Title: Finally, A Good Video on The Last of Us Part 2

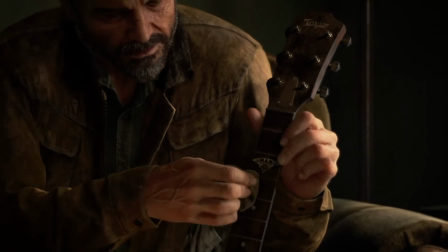Part 2's opening establishes two important aspects,
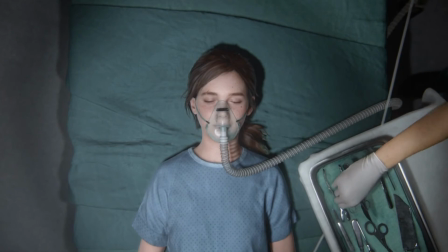one being there is no ambiguity in if the Fireflies would have developed a vaccine,
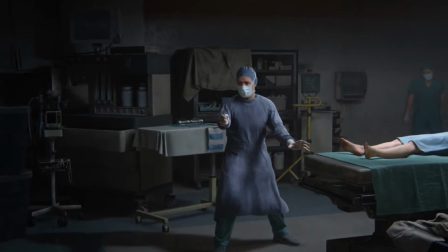or that the hope of creating a vaccine was a morally justifiable reason to allow her to die,
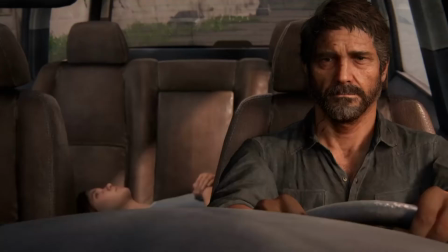something fans have cited in defending Joel's actions, and the other being Ellie's inconclusive feelings about her immunity.
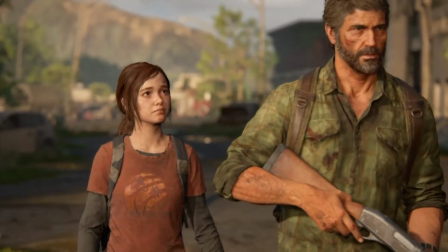She needed her immunity to mean something. I told her.
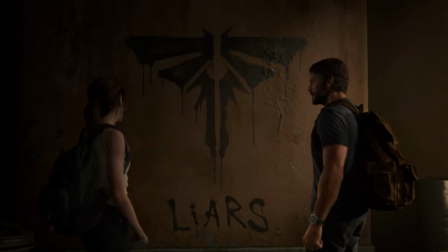Her immunity meant nothing.
This latter element is what ends up causing friction between Joel and Ellie.
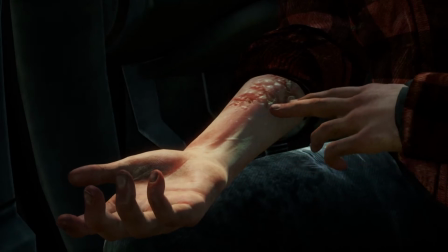Because Ellie never came to terms with her immunity, she never came to terms with her relationship with Joel.
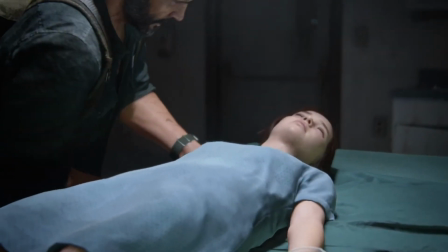Once she finds out Joel disregards any meaning her immunity has, she disregards the thing he values most, their relationship.
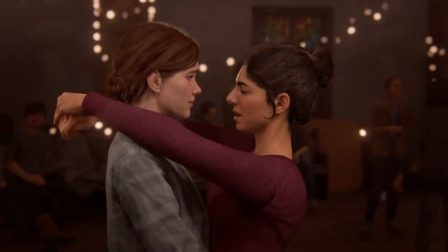Only when her relationship with Dina begins to form, giving Ellie another purpose other than her immunity,
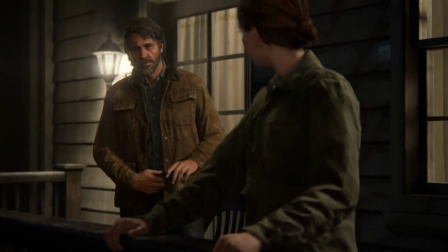is when she can find the courage to begin to forgive him.
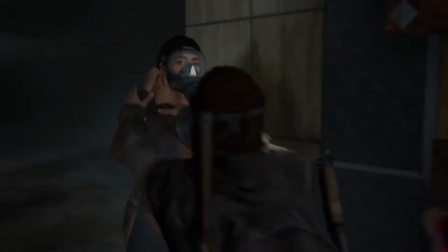Chronologically, she shows a stronger sense in her immunity after this moment,
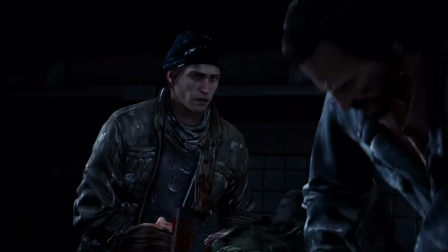demonstrated in the time she weaponizes it during and post-Seattle, carrying a similar sensibility to her escape from David in the first game.
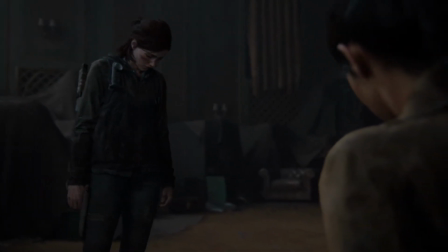The way her immunity arc concludes falls in line with The Last of Us's dog-eat-dog attitude when humanity's survival is tested,
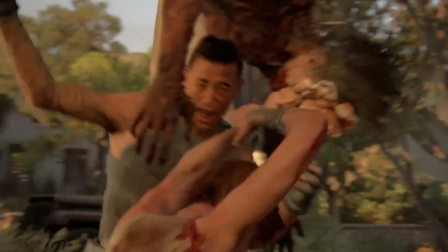boiling her life-saving ability down to another tool that can overpower her enemies.
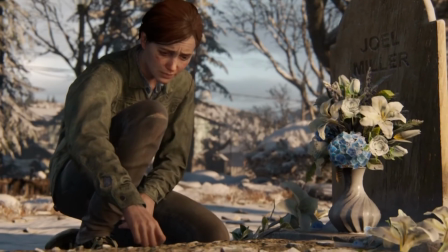But despite the lives it could have saved, it can't bring back the people she's lost.
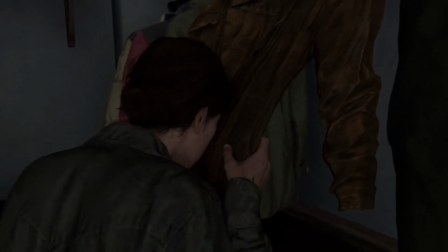Her trauma stems not only from the loss of Joel, but the time she lost with Joel,
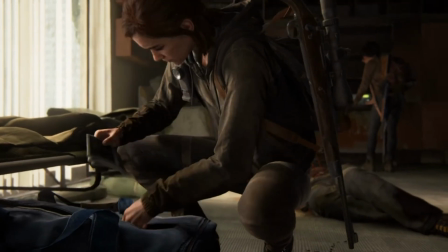perceiving her revenge quest as a time where she can recuperate her bond with him,
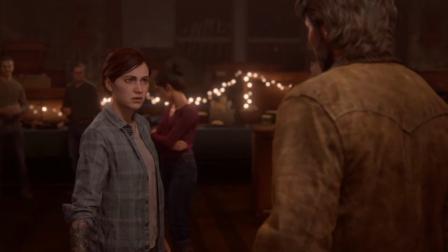feeling guilty that she didn't embrace his love during his final days.
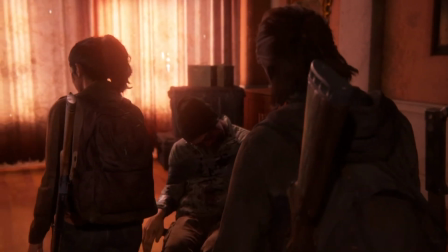This reconnection is most apparent in the moments where she tries to replicate him.
Now you're gonna mark it on the map, and it better be the same exact spot your buddy points to.
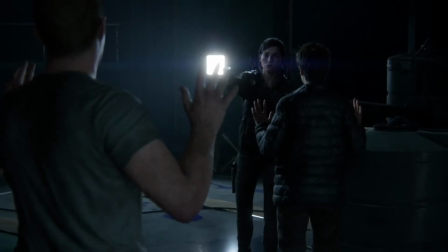Point to where she is on this map, and then you... it better f***ing match up.
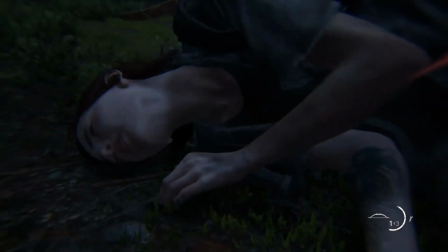Part of Ellie's journey is learning that she isn't like Joel,
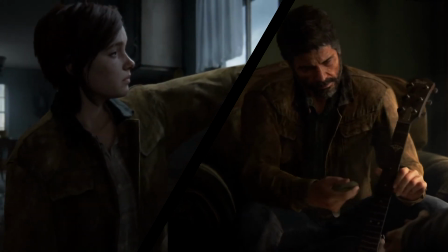evident in wearing his jacket when she leaves Dina, and best demonstrated in her interrogation of Nora.
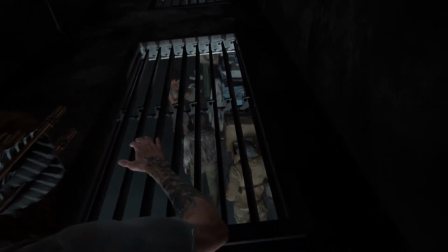The setup here is Ellie wants to find Abby, and it's hinted in an overheard conversation that Nora knows where she is.
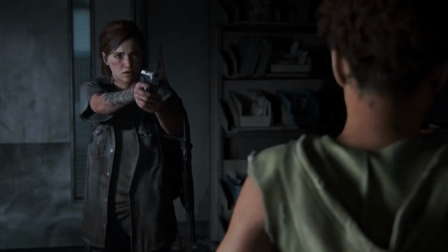Most players will be eager to torture her.
Yeah, that little bitch got what he deserved.
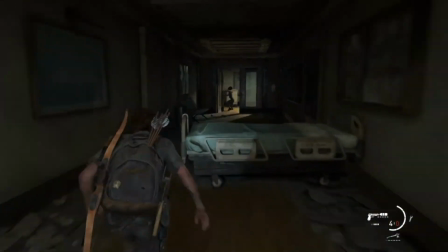Coupled with a chase sequence building anticipation for her capture. Yet Ellie is shaken from her actions,
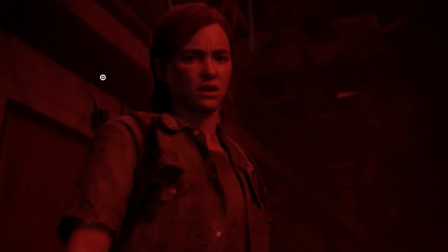actions that are intentionally withheld from the player so they don't question her morality until this moment.
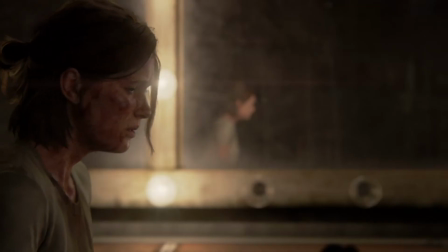Despite Ellie retrieving the information she wanted, this becomes the first moment where she realizes she isn't like Joel.
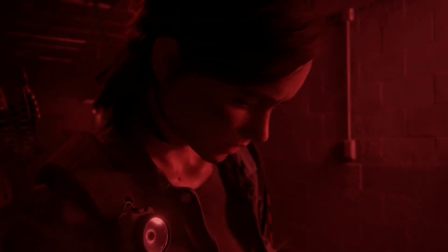Her ego is wrapped up in this thing in a way that she doesn't know how to decouple it, which is very different from Joel. Joel's violence is very practical and is almost emotionless.
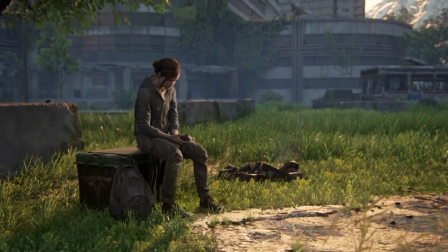This moment is followed by the reveal at St. Mary's Hospital where Ellie confirms Joel's lie,
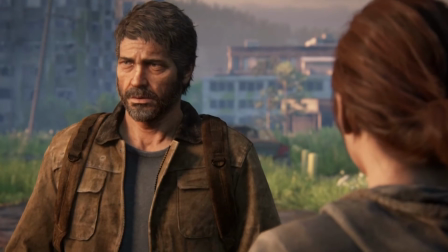highlighting their difference in responding to what they believe is necessary violence,
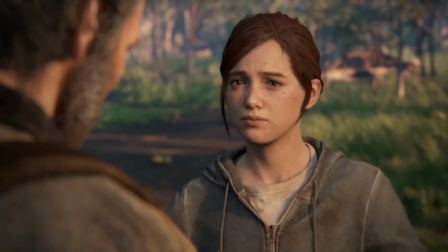while showing Ellie has come to terms with his approach to violence by Seattle. Moments like these are why the game is more rewarding on a second playthrough, because we're able to piece together the non-linear narrative and understand the opaque characterization of Ellie and Abby, while better considering the symbolism of reoccurring motifs, such as the guitar.
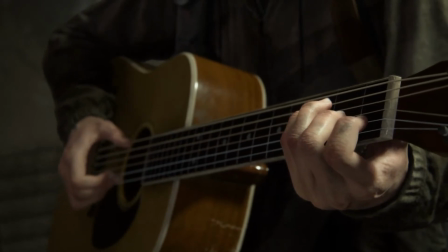The guitar is used as a visual representation for Ellie's fading connection with Joel.
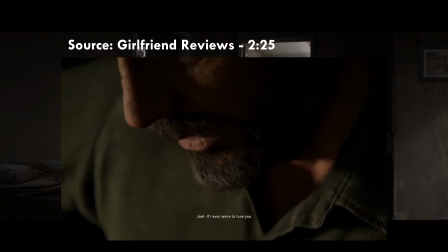If I ever were to lose you,
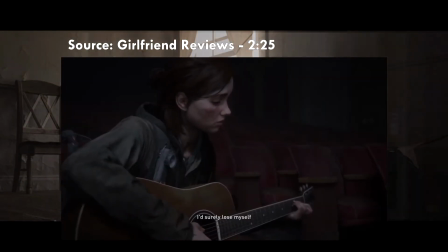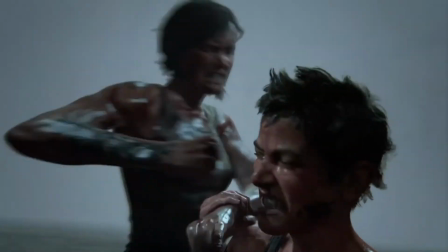a lot of people have stated that Ellie loses her connection with Joel once she loses her fingers, stopping her from playing the guitar.
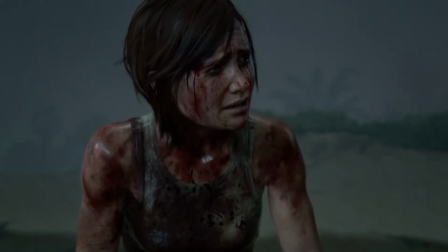And it's a fair interpretation, considering the clear regret she shows for going to Santa Barbara.